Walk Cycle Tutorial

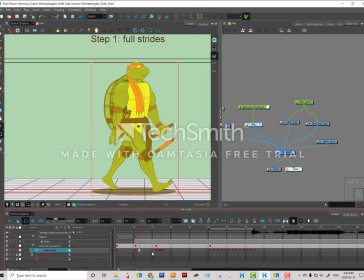4:04 So you can see that he's a little bit lower than usual, and both strides here he's going to be at the same height. Kind of like that.
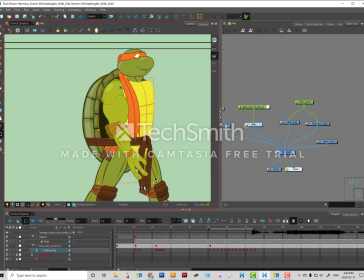4:21 Another thing that animators will do is they will tend to play it very, very safe with the arms and leg and keep it in the exact same spot.
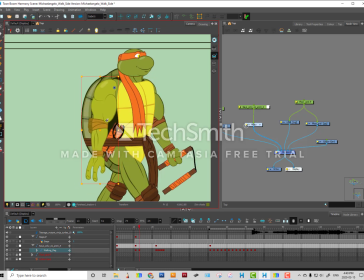4:30 Don't be scared to move this arm back when the character is going this way, and move it forward when they're walking forward. This way you can get some nice shoulder action this way.
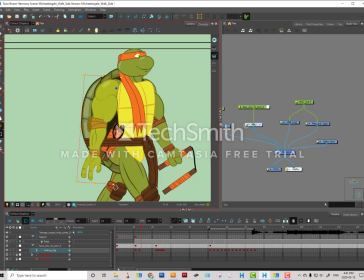4:48 And you want just enough so you have nice shoulder action.
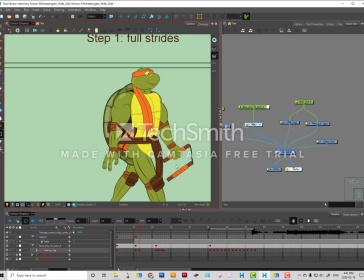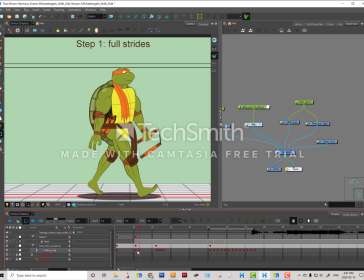5:01 So the next step will be to find the passing pose, as they say.
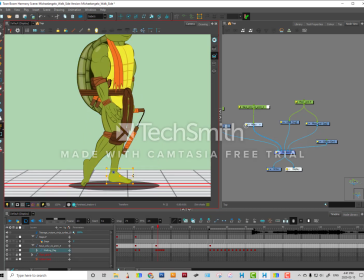5:09 The passing pose is when one foot is under the body and the other foot is halfway going to the other stride. Now there's a very simple way to do this.
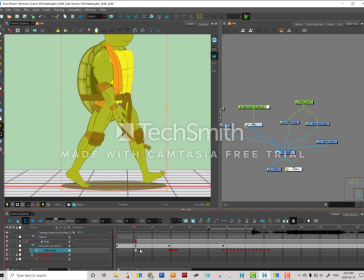5:32 So what I do is first of all, once you have your two strides here, you can copy the first stride and put it back on the other side, because your character is going to eventually go back to that full stride. So we can start with that.
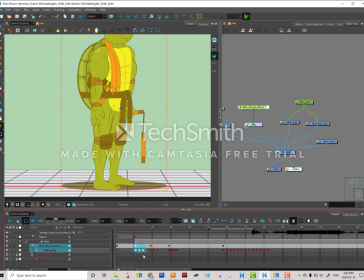5:50 What I like to do is I like to copy my work here on the timeline. I like to copy it whenever I'm going to change something. In case I'm not happy with it, I can always go back to the original little copy here.
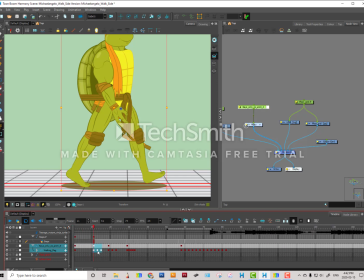6:08 Okay. So I'm going to be working here, and because I only have the one frame in between those two, I just need to tween it, and then I'll be perfectly in the middle here.
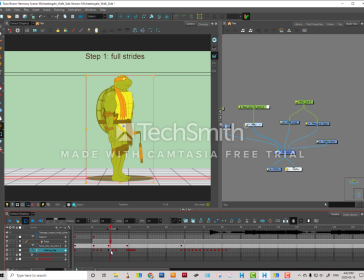6:26 Right, so the legs are perfectly timed, but I have to work this frame a little bit. So here my character is going to be at the highest point, about here,
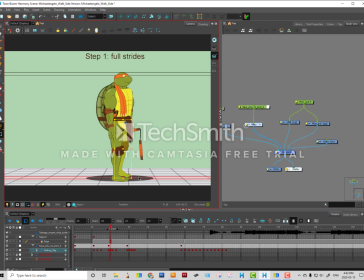6:46 and this leg I have to keep on
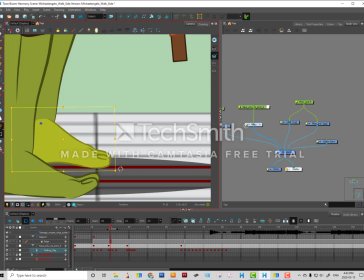6:52 the line. So I'm just resetting my foot here,
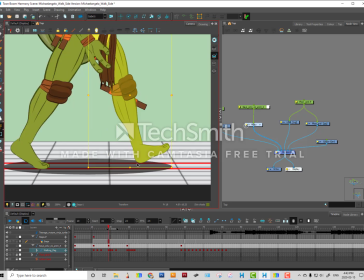6:59 and I'm going to keep that foot on the line,
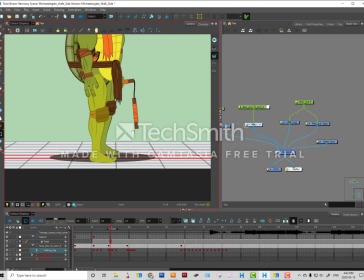7:03 and this foot now this is another thing that's you're gonna face here.
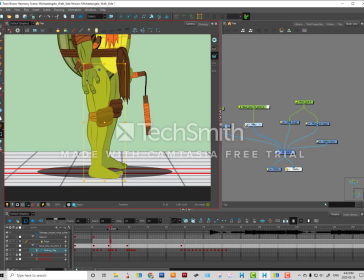7:09 It will look like the foot is going through the floor here, so you want to keep that foot above this line on the floor,
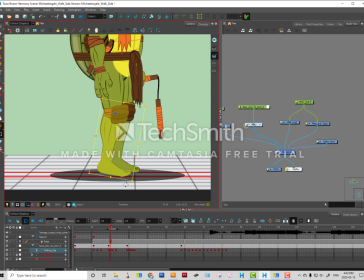7:17 and you want to bend this leg sort of halfway, like so.
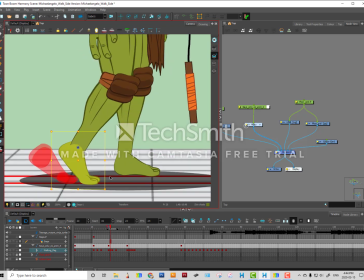7:34 And you can turn on your onion skin to make sure that that foot is going to be, we have to give it some direction a little bit, like that.
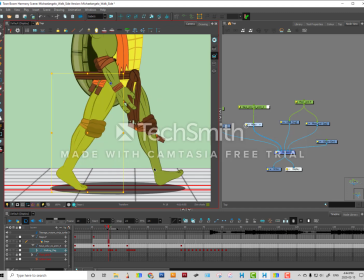7:49 And then you can flip through your keys.